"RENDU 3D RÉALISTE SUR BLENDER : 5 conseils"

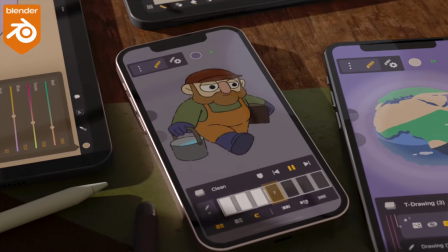0:00 Comment réaliser un rendu d'animation 3D réaliste dans Blender? Je vais vous montrer ici comment j'ai fait pour réaliser ce rendu-là, pour une de nos publicités. Et je vais parler de 5 parties qui me semblent importantes pour réussir à avoir un rendu qui se rapproche d'un rendu réaliste.
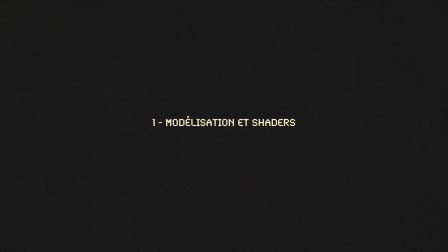0:13 Première chose, la modélisation et les shaders. Je ne vais pas m'attarder dessus parce que c'est pas quelque chose que j'ai fait dans ce projet-là.
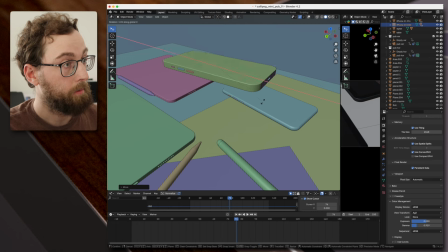0:19 Ça a été réalisé par Mélanie, qui est également co-créatrice de Calipeg. Elle a modélisé les téléphones sous tous les angles, avec les bonnes tailles. Tous les détails pour avoir en 3D un iPhone 13 mini et un iPhone 11 Pro, qui sont ceux qu'on a filmés dans le tournage réel de la pub.
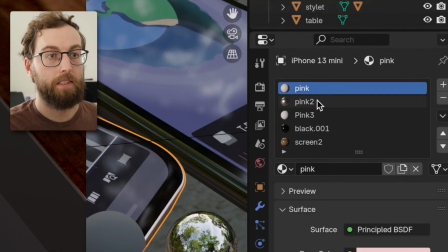0:33 Au niveau des shaders, on peut voir ici qu'il y a différentes parties, différents matériaux.
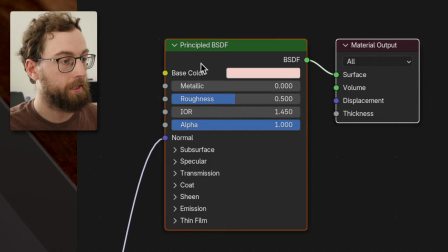0:37 Aucun de ces matériaux n'a quelque chose de complexe, c'est seulement des Principal BSDF avec ici un roughness à 50. J'imagine que l'indice de réfraction a été changé aussi pour avoir quelque chose de plus ou moins réflexif, avoir le côté métal réfléchissant. Et à chaque fois, on a juste une normal map. Et un des points intéressants sur les shaders aussi, c'est qu'on a rajouté un shader écran,
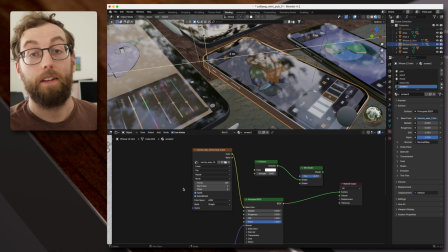0:57 donc uniquement sur la face de l'écran, avec une vidéo à l'intérieur, ce qui fait que quand je joue l'animation,
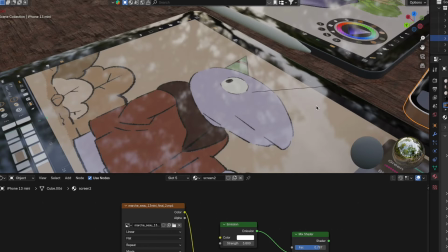1:03 on a les captures ici qui sont faites sur les iPads et les iPhones en question pour avoir quelque chose qui correspond parfaitement à ce qui aurait pu être filmé.
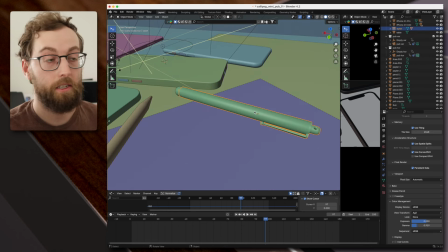1:10 On a rajouté aussi les Apple Pencil et celui-ci, c'est moi qui l'ai modélisé à partir de ça, qui est un des stylets qu'on utilise dans la pub. Deuxième partie, la mise en espace et la caméra, donc tout ce qui est mise en scène. Des choses assez simples, par exemple ici un pot à crayon qui apparaît dans certains plans.
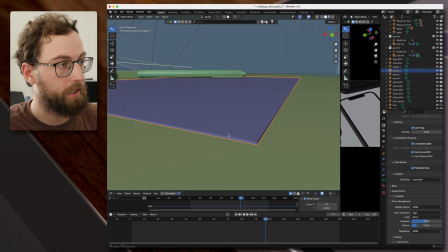1:25 Ici, pour avoir les feuilles, on a juste des plans avec une petite épaisseur. Une table qui est un simple bloc, placé comme ça.
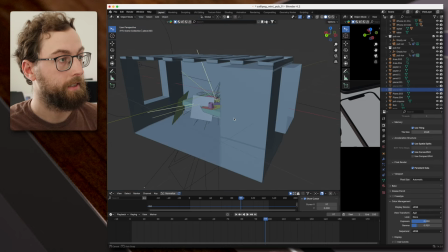1:31 Et j'ai placé l'ensemble dans une sorte de pièce, avec des poutres, on va dire, au-dessus.
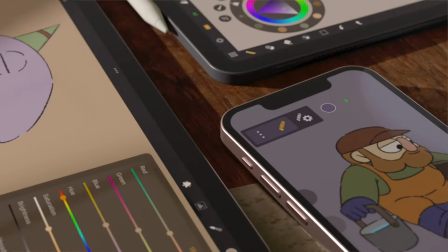1:36 C'était un peu des essais pour avoir des petites réflexions en plus dans les écrans, plutôt que d'avoir quelque chose de complètement lisse.
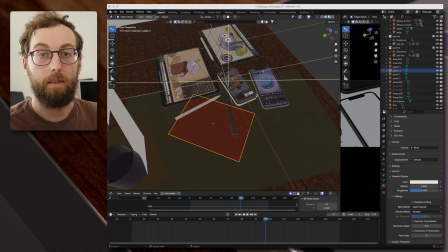1:42 On reviendra aussi là-dessus au niveau de la lumière. Pour les matériaux, j'ai utilisé Blender Kit pour avoir, par exemple, ici, des matériaux de bois. Et ensuite, j'ai juste à en sélectionner un et à le glisser comme ça sur l'objet que je veux texturer. C'est un super outil qui s'ajoute gratuitement dans Blender, donc je vous conseille d'aller faire un tour là-dessus. Et surtout, ce qui va être important là, au niveau du setup, c'est de faire quelque chose qui soit imparfait.
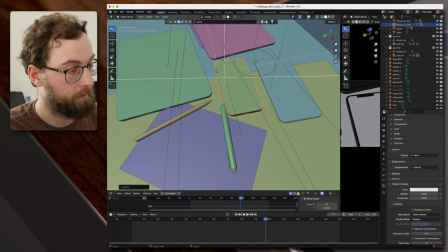2:02 Par exemple, ce serait parfait si je mettais les choses vraiment comme ça et que tout était aligné, mais j'essaye d'éviter ce truc là pour avoir un côté un peu plus, on les a posés comme ça de façon organique. Donc ça se joue sur de petites rotations, des choses comme ça.
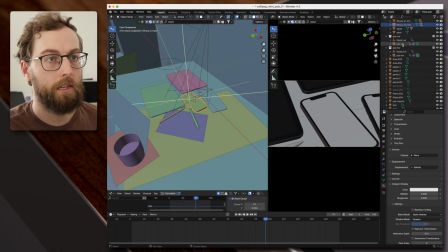2:15 Et maintenant, en ce qui concerne le mouvement de caméra, donc déjà j'ai deux caméras, une pour le côté vertical,
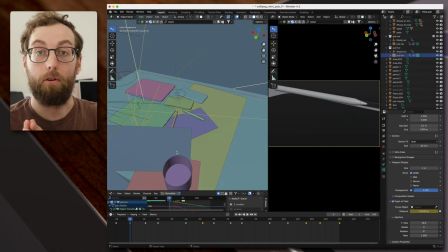2:19 une pour le côté horizontal, parce qu'on doit faire des plans dans les deux formats pour diffuser la publicité.
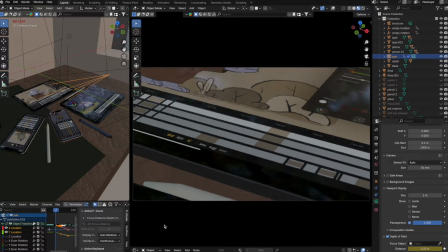2:24 Et au niveau du mouvement, au début je voulais rajouter des mouvements un petit peu caméra tremblante à la main, etc.
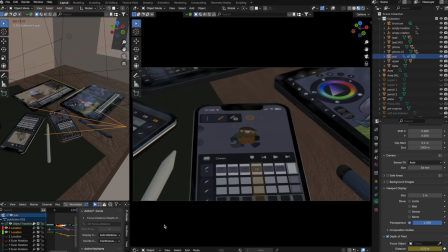2:30 Finalement je suis parti sur quelque chose de bien plus lisse pour donner cette impression de grue, de caméra stabilisée.
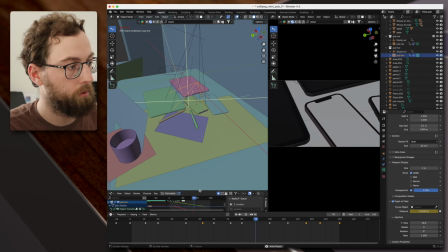2:35 Donc ça donne ça, au niveau de la caméra, avec quelque chose de lent au début, une petite accélération, et un petit ralenti sur la fin, donc un petit amorti. Et ce qui va être important dans le mouvement, en tout cas je trouve, c'est d'avoir plusieurs compositions qui fonctionnent à l'intérieur de ce mouvement.
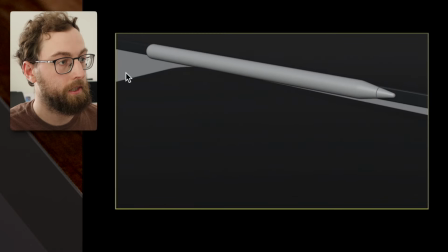2:48 Par exemple, au tout début ici, ça fonctionne.
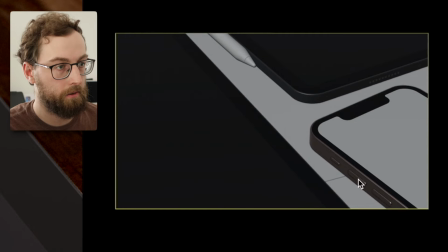2:51 Ensuite on peut arriver jusqu'ici, où il y a aussi une composition qui, je trouve, marche bien, avec des lignes qui sont intéressantes, pour arriver à cette dernière composition ici.
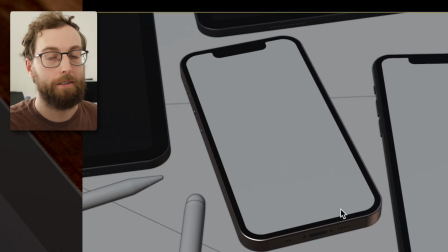2:59 Donc en gros, ce plan est composé de trois plans différents, on va dire, au niveau de la composition de l'image, et on passe simplement de l'une à l'autre, en un seul mouvement de caméra.
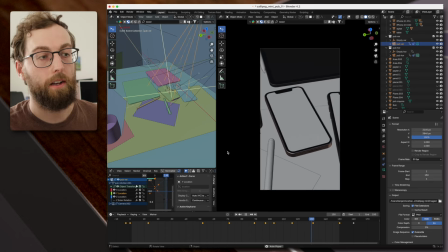3:07 Et ici, si on va voir la version verticale, ça ressemble à ça, donc on a forcément moins d'espace sur la largeur, mais voilà, on doit se débrouiller comme ça pour avoir quelque chose où l'information est là, quoi qu'il arrive, à peu près au centre. On parlera d'un autre élément super important par rapport à la caméra dans la section d'après, mais d'abord on va passer à l'éclairage. L'éclairage, c'est probablement l'une des parties les plus importantes pour avoir un rendu qui se rapproche de la réalité, ou même un rendu crédible, même dans des choses bien plus stylisées.
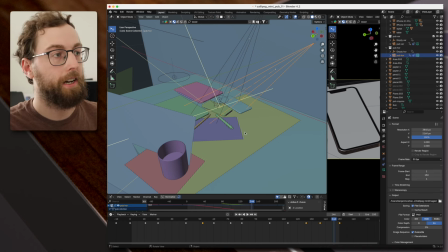3:33 Je me suis renseigné pas mal sur comment faire des éclairages, et finalement je suis parti sur quelque chose de très très simple. J'avais commencé à mettre en place beaucoup de choses avec beaucoup de area, donc un des types de lampes dans Blender, un sun, des choses vraiment qui se projettent dans tous les sens.
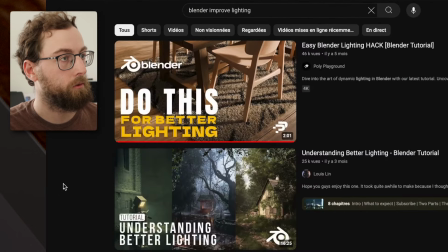3:45 Et finalement, je suis parti sur quelque chose de très très simple, en partie basé sur ce tutoriel ici, Easy Blender Lighting Hack, de la part de Poly Playground. Et donc j'ai complètement simplifié mon setup au niveau de l'éclairage ici. Donc en gros ici, ça va ressembler à ça à la fin.
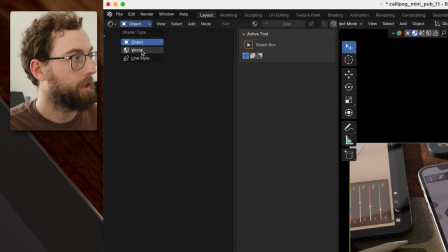3:59 Et il y a surtout quelque chose d'important dans la partie Shader World, donc c'est ça surtout le tutoriel que j'ai vu. J'ai rajouté une Sky Texture, donc ça c'est tout le setup qu'il y a dans la vidéo tuto, je crois.